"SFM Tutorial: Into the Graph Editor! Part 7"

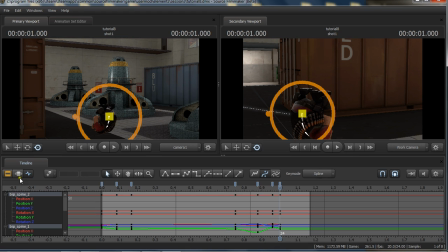So I suppose if I wanted to,
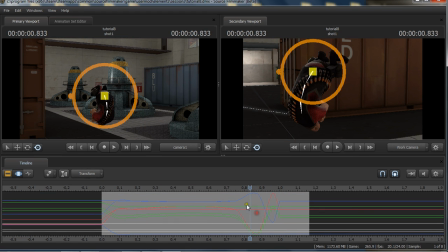I could, you know, highlight these areas, you know, get the, you know, looking at the arcs here, I'd have to do this, and I'd have to do this. And maybe I'd do a little bit of a fade out here, you know, something like this.
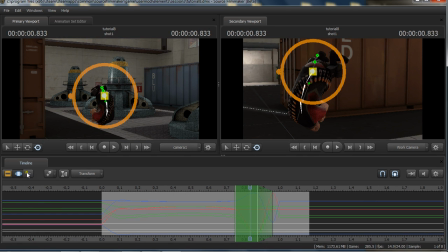And I'd have to like premeditate everything. And it can work, but I mean, look at how easy it is to do and stuff like this.
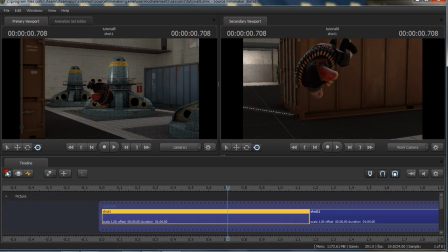And I'll demonstrate more in the next shot that we're going to talk about. So I had this idea of just taking some existing motion, which is the shot we've got right here.
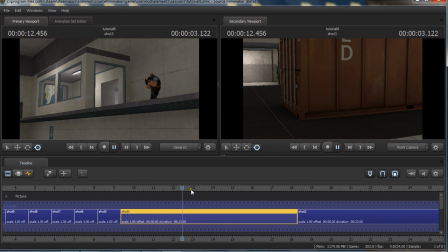I'm going to show you that shot. So this is just the heavy running. And then he looks up and he decides, I'm going to jump off this. And what I did, this is just all planning right here. I took the existing motion, I just stopped it.
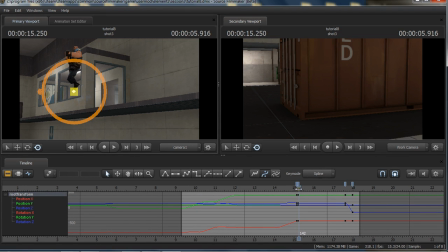So if we go into the graph editor here and take a look at his root, I did animate the root because I know I've said in the past, don't animate the root. That's assuming that we're creating our own animation from scratch since we're using existing motion.
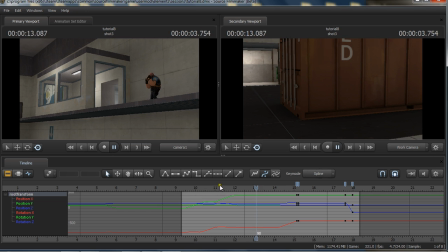The root is the base of motion when you capture it, so you can't really get away from animating the root here. So this is an exception. It's also easy because he's in the air, and it's a little easier to animate the root if he's not touching the ground.
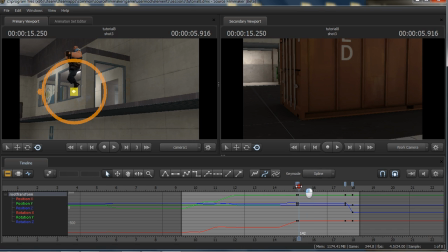But if you're trying to do a walk, don't even bother. Anyways, so what I did, you can see I was able to just keyframe and stretch it out. You know, usually what I did is like, you know, keyframe once, keyframe twice, grab the second group of keyframes, and you could use a little tab up here, just stretch it out to over here.
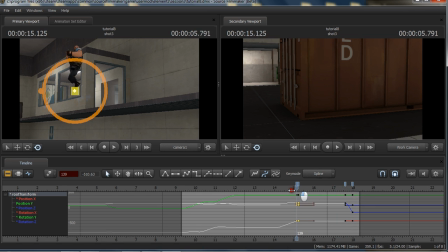That's what I did. And then I have him just forget the existing motion. I just had him drop straight down. So what we're going for is, well, let's do something a little fun and goofy. So we're just going to do this little thing where he gets scared. He realizes he's up in the air.
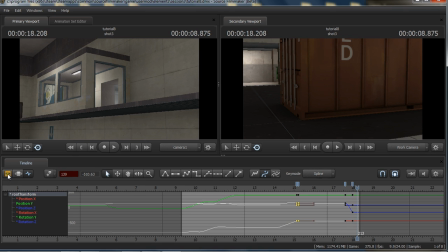He does a little Wile E. Coyote thing, and he falls down. So don't even think about trying to do that in the motion editor.
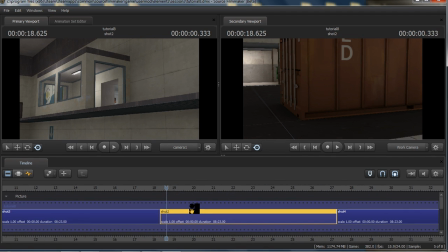So here's an example of another shot. This is the same shot, and this is where I've done a little bit more planning here, get an idea of what I want to do. So I've got him stop. I've got this little pose.
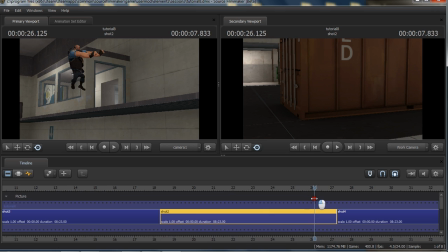He looks down, oh no! And then I have this next shot where he's just kind of running in the air with his feet, and then he kind of just falls down just like that with his feet still going.
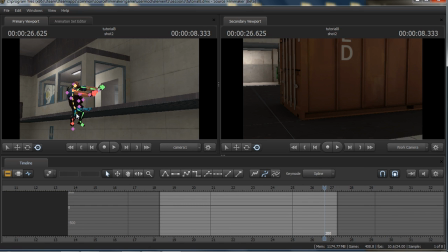So let's take a look at that really quick just to show you what I've done here. Let's just look at the pelvis. You'll notice I'm using flat keys. And I would actually recommend doing this after I did try it out. I really did like using the flat keys here because what it does is that we're communicating simple ideas.
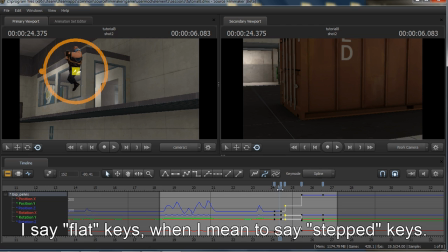There's something specific that we want to get across, and a lot of people like to use flat keys for this reason when they're blocking things out, especially if they're doing something very expressive and purposeful. Not so much realistic motion where you're kind of copying a video or a reference of someone doing something.
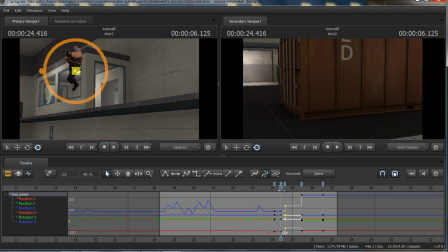You know, this would be like, I have this specific idea. I want him to get through here, I want him to stop, I want him to go, ah! And I want him to do this, and then his feet's gonna be running in the air, and then I want him to drop. And the root is where he drops, so that's why you don't see the motion there.
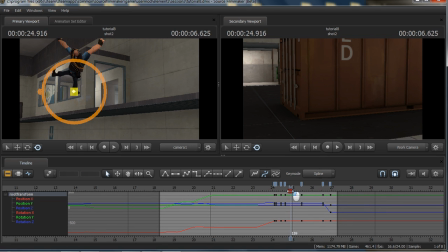But if I go to the root, you can see flat, flat, flat, flat, linear. And you notice I didn't do a flat tangent here, it's just a straight line, just immediately starts dropping, very cartoonish. Let's take a look at the legs. You can see what I did
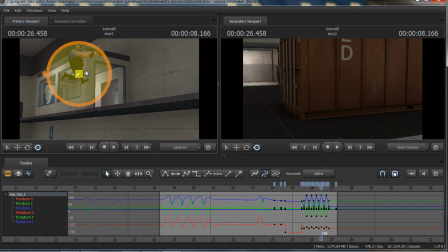here. I basically just took one pose of his leg back here and one pose of his leg back here, like that. And I just let the animation go as is, and it's pretty goofy, but it works. All right, so now I took some time and I finished the shot.
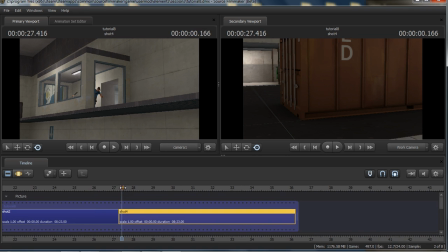And so here is the final result. Hopefully I got the sound working this time. It sounds like it, so here we go. Oh, it's not the right shot.